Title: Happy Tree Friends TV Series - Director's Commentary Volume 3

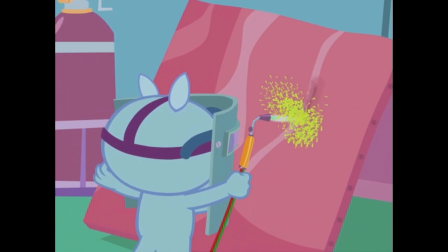499s
Whatever has a hat on is cub. Exactly. Absolutely.
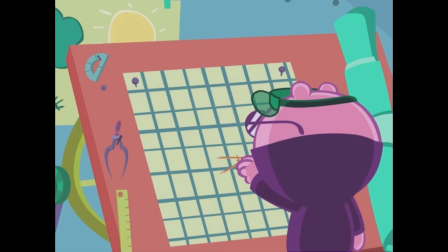504s
You'll see that in an, I don't know if it's on this DVD, He probably is on the Every Litter Bit Hurts.
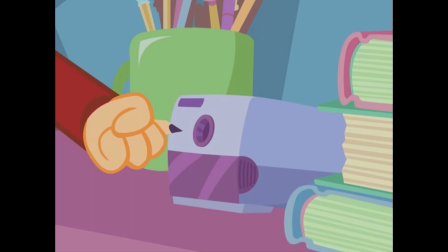508s
Is that on this DVD? Yeah, I believe it is. You'll see that, yeah, when he pulls up Cub's, you know, destroyed guts, he doesn't recognize it.
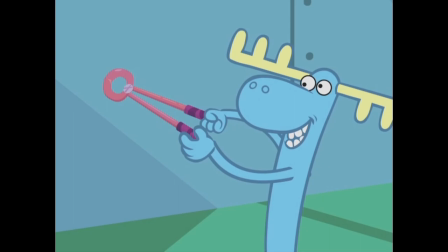517s
But then he pulls up his hat, and that's when he starts freaking out. When the hat is on the concrete stomach and concrete solution, it's Cub.
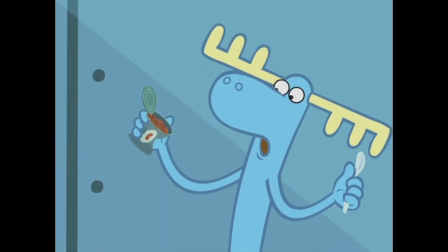524s
Yeah, he takes it home. He takes it home and buys it sugar.
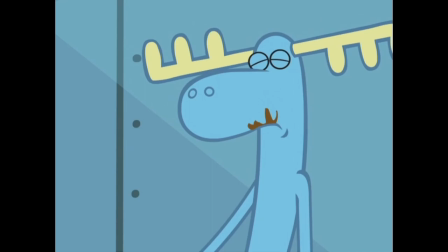529s
Now, see, here Lumpy is eating, but it's not a sandwich, very strangely. He's still eating, though.
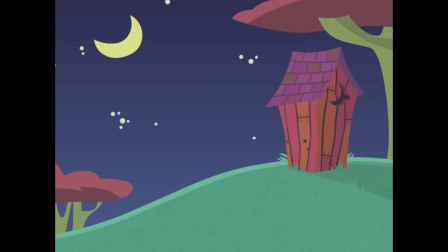535s
And cans of beans, because beans are funny. And good for your heart. The more you eat, well, we'll see.
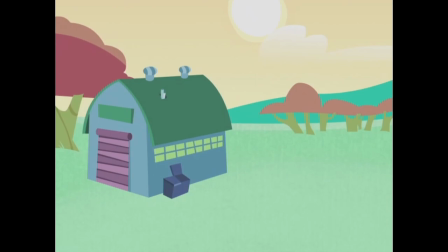541s
The more full you get. Isn't that how that limerick goes? Something like that.
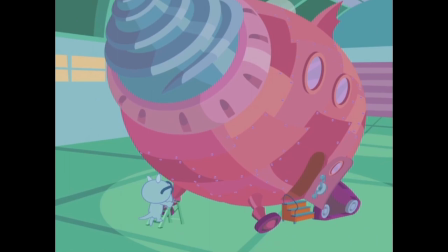546s
You know, this is an episode I've never seen completed until right now.
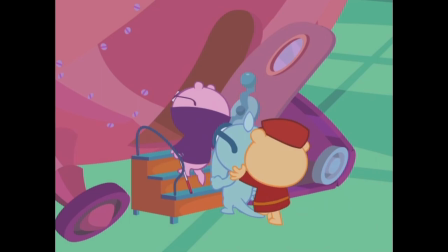551s
It's burning your eyes! It hurts. Actually, we only got half-winter. You're not going to see it completed this time either.
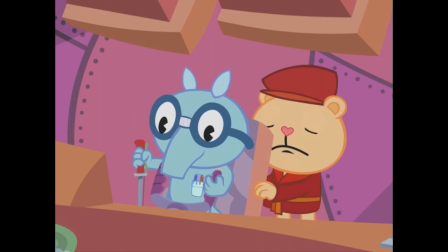557s
I could die before it's over. You could. That would be awesome commentary. That would be a first.
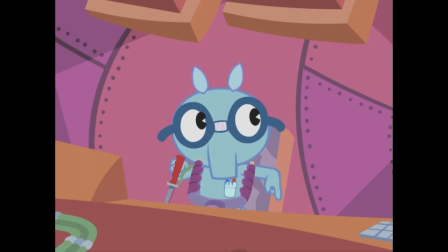564s
and a laugh for me and a laugh don't do that that would make me sad as long as it's funny
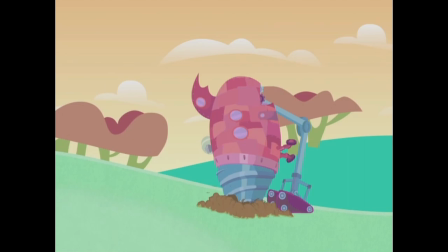572s
here's them plunging down yeah i love the design of that thing very complicated piece
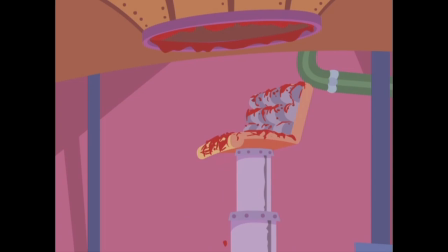579s
of shit i like the fact that just bad design i always thought that was great in those old
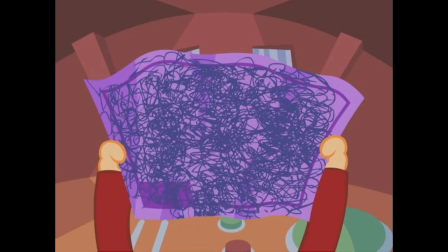586s
designs they would always have that bubble on top and it's like that would never work I was just like, what?
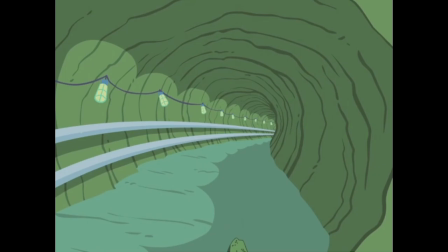592s
Well, see, he was no good anyway.
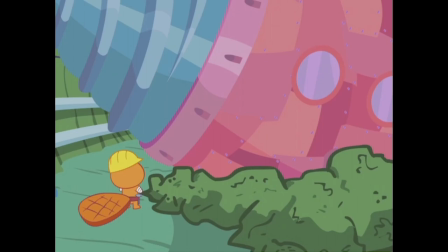599s
That just looks like Lippy drew it. Yeah. Yeah, it's awesome. Pretty much Lippy's drawings, Lippy's layouts.
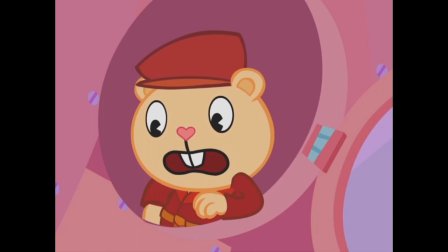606s
Yeah. See, this gag is for those people who watch and can actually understand what the Happy Tree Friends are saying.
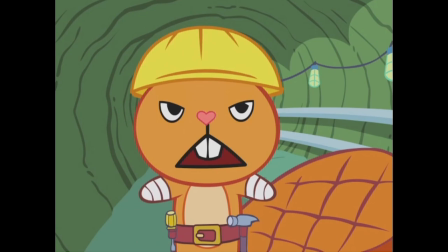614s
Are we going to subtitle these? Exactly. Kind of. If you have closed captioning on channel 52, you can actually see what they're saying.
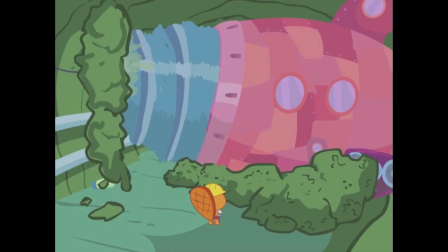623s
Try it, kids. Actually, there's a really funny thing here.
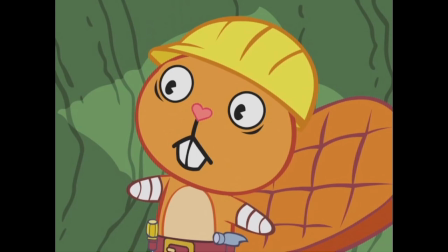627s
Warren wasn't available to do this recording, so that's actually me doing Candy's lines.
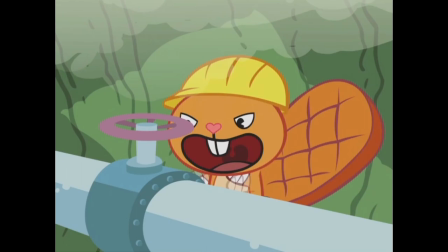633s
Oh, that's right. You did a temp recording that we were going to later replace.
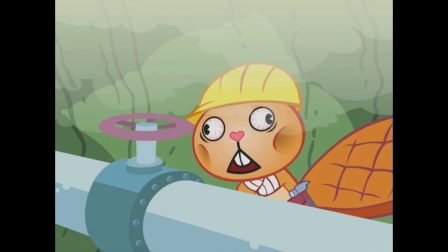639s
We never got to... Yeah, I don't think anybody's going to be able to tell the difference. It's kind of funny. Well, now they can.
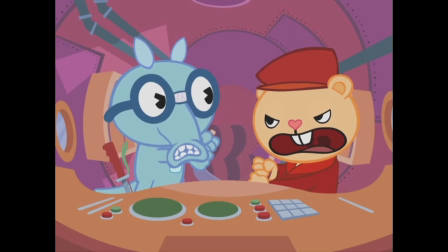644s
You know, Warren is normally here for these commentaries, and he's not. Could you do his role now, here too?
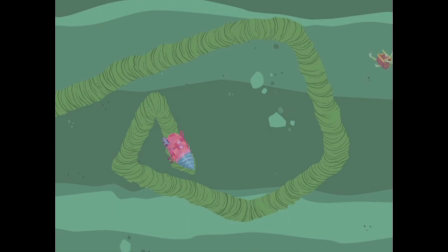649s
I was going to point out that he's not available for this commentary either. And we should give him the occasional shout-out.
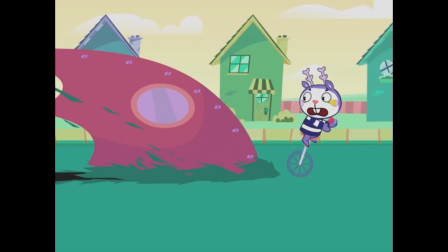655s
Warren Graff, by the way, one of our writers, also the voice of Handy and Toothy, in case you're keeping score at home.
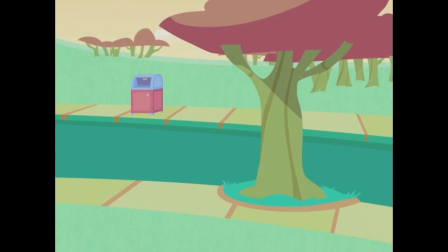663s
Who, as he's listening to this right now, is crying in the future. In the future.
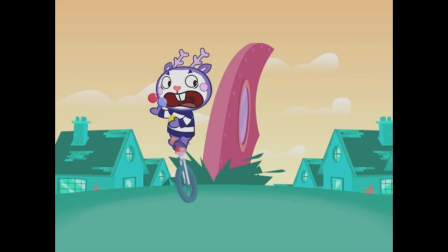669s
Wow, that's blowing my mind! Just wait, wait for it.
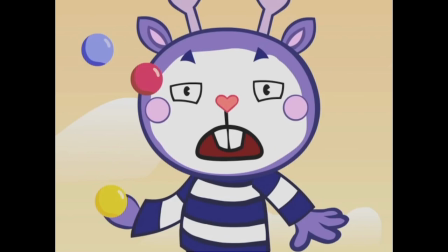673s
Wait for it.
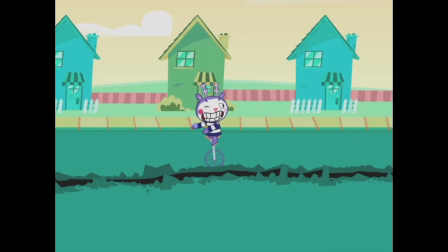678s
This is awesome. We kind of agree that Mime's vehicle would just be a unicycle wherever he had to go.
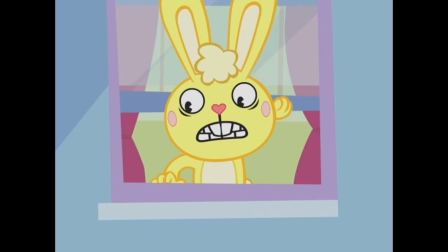685s
And whenever he was on it, he has to juggle the ball. The faster he juggles, the faster he goes.
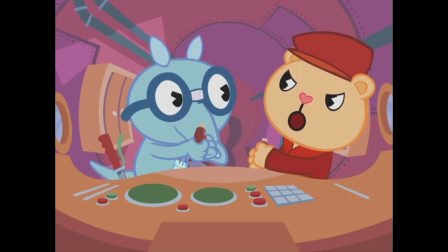694s
That's kind of how he drives. Some kind of weird unicycle power plant. It doesn't make any sense, but for some reason it cracks us up.
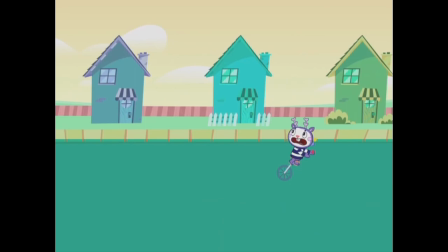702s
So you'll see in this episode and other episodes, you'll see him going around just juggling those balls.
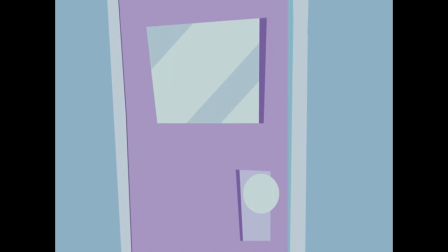708s
It's just how he does it. Ooh. This was a gag added by Lippy, knocking with using the balls.
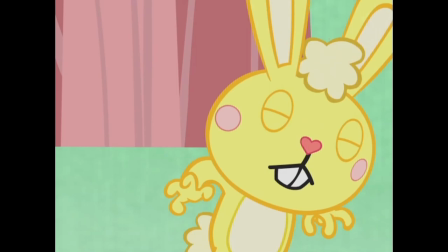717s
Brilliant. You know, it's funny. I've been so busy talking to you guys that I've lost the narrative here.
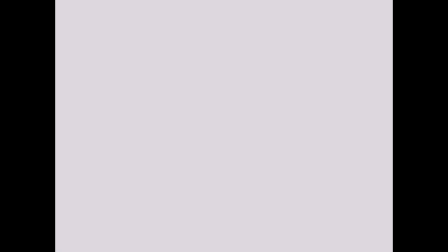724s
Narrative? There's a narrative? Is that what I signed up for?
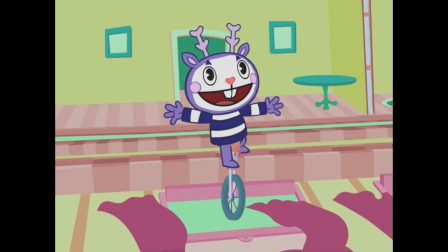730s
Really? This is a Buster Keaton gag or was it a Buster Keaton's yeah, I red skeleton gag
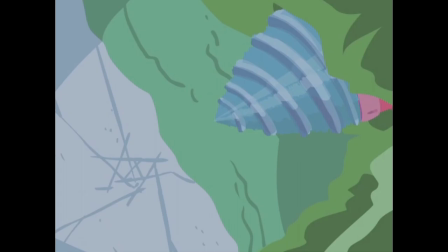738s
Let's go look him up kids That we thought hey would be funny to trick that that was a nice-looking death
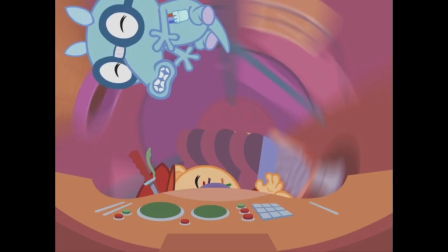745s
Yeah, no my first weekend didn't die.